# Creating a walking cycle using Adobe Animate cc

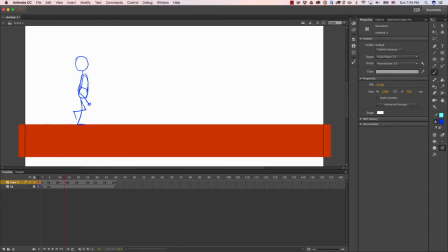[4:08]
So the next thing we're going to do is we're going to go back inside here and we're going to add in our in-betweens. So right now it looks pretty good, but it's still pretty choppy, right? So we want to go back and add in more keyframes to smooth this animation out a little bit. So I'm going to go ahead and do that and pause the animation.
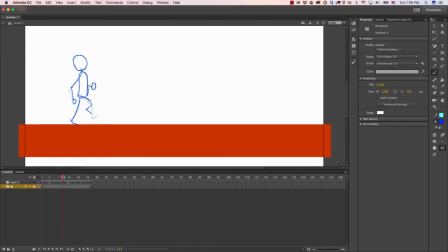[4:27]
Just so you guys don't have to sit through it. Alright, so as you can see, I added some more frames here. I pretty much just add one extra frame on each keyframe here. And if we play it, you'll see that it looks much smoother than it did before.
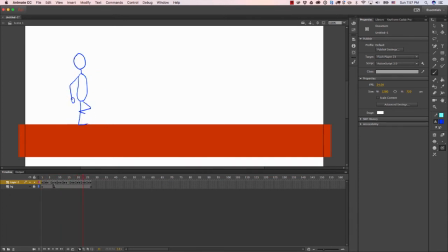[4:42]
So as you can see, the amount of keyframes affect how smooth the animation looks, right? So if you had keyframe for every frame, then it'll look really, really smooth. But I would be careful with doing that because you want to be smart.
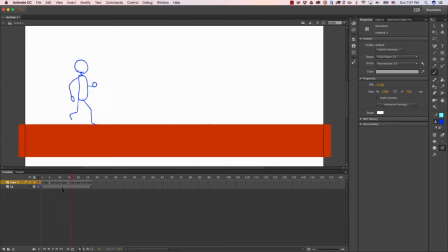[4:58]
You know, you don't want to overwork or put too much work into this animation, because one of the goals of, you know, doing work in the industry is getting things done as quickly as possible. So you don't want to like go ahead and just do the maximum amount of time just because, you know, it's easier.
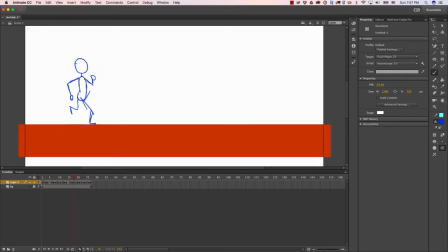[5:19]
So yeah, place your keyframes very strategically, right? I started off with just doing frame 1, frame 5, frame 10, 15, 20, 25, and then I moved them around and added keyframes in between, you know, each keyframe.
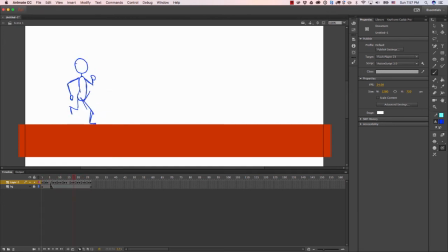[5:36]
And then what I did was I removed some frames. So now I'm working with less frames, which will make the animation look quicker as well, okay?
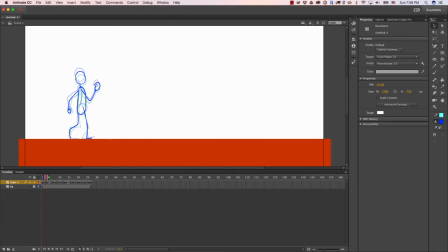[5:45]
All right, so the next step would be creating another layer. So this is basically the sketch layer. So you would do another refine layer with all the animations refined, you know, adding in color, adding in really clean
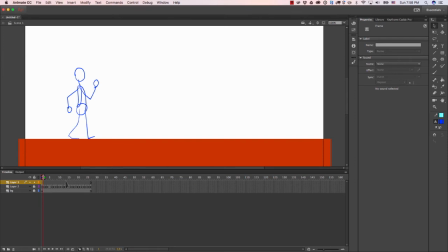[6:04]
lines and making sure solid drawings are into effects and referring back to the principles of animation. I'm not going to do the refine file layer because, you know,
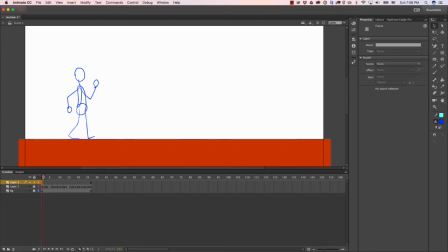[6:19]
I don't have that much time and I really want to give you a concept of how to do the walk cycle animation, not necessarily do it from, you know, all the way all out. Okay. So I'm going to delete this. So now we have this.
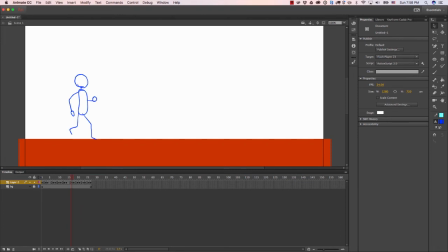[6:36]
Let me turn off my skin. So now we have this. We want to make him move from left to right, right? There's two techniques. You can either keep him moving in place and then moving the background behind him, or what you can do is you can
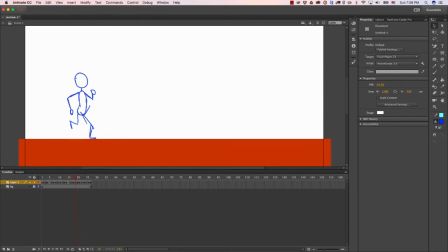[6:57]
convert him into a symbol and then using a tween moving him from left to right. So I'm going to show you how to do that real quick. So what we need to do is we're going to make a new layer and then we're going to create a primitive, grab the primitive tool and just create a shape.
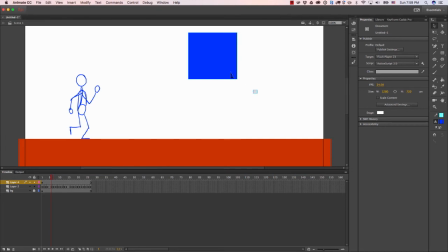[7:15]
Then we're going to use our selection tool, select the shape that we just created, turn it into a symbol,
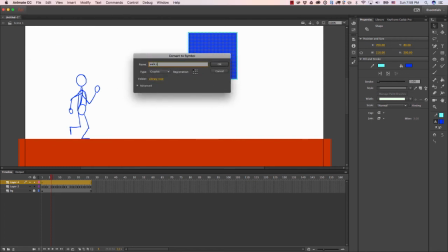[7:23]
and then we're going to name it walk cycle, and then make sure this is a graphic.
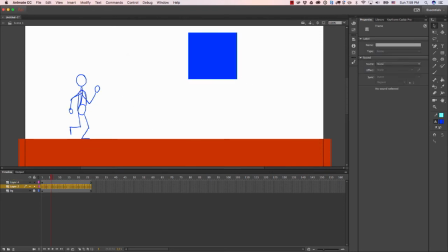[7:29]
Okay, what we're going to do next is we're going to right click on this layer here, hit cut. This is going to remove that layer, put it into your clipboard, and what we're going to do is we're going to paste it inside of this symbol.
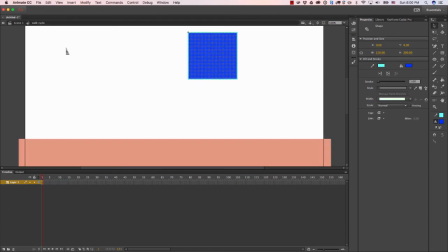[7:45]
So to get inside of the symbol, you just double click on it, and if you look at the breadcrumbs here, now we know that we're inside the symbol. What we're going to do is we're going to right click on the layer itself, so the word layer,
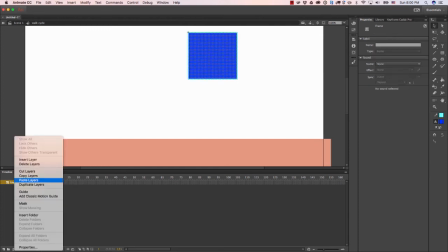[8:00]
you're going to right click on it and you're going to hit paste layers. Boom.
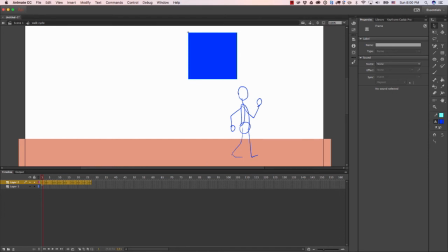[8:04]
And now this layer is within this symbol, and we can go ahead and delete this layer.
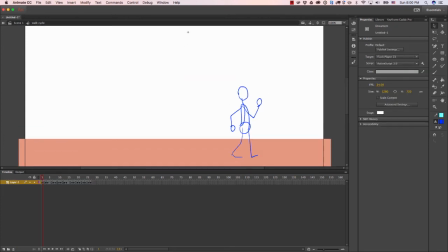[8:12]
So now the only thing that's in here is the walk cycle symbol, which is right here.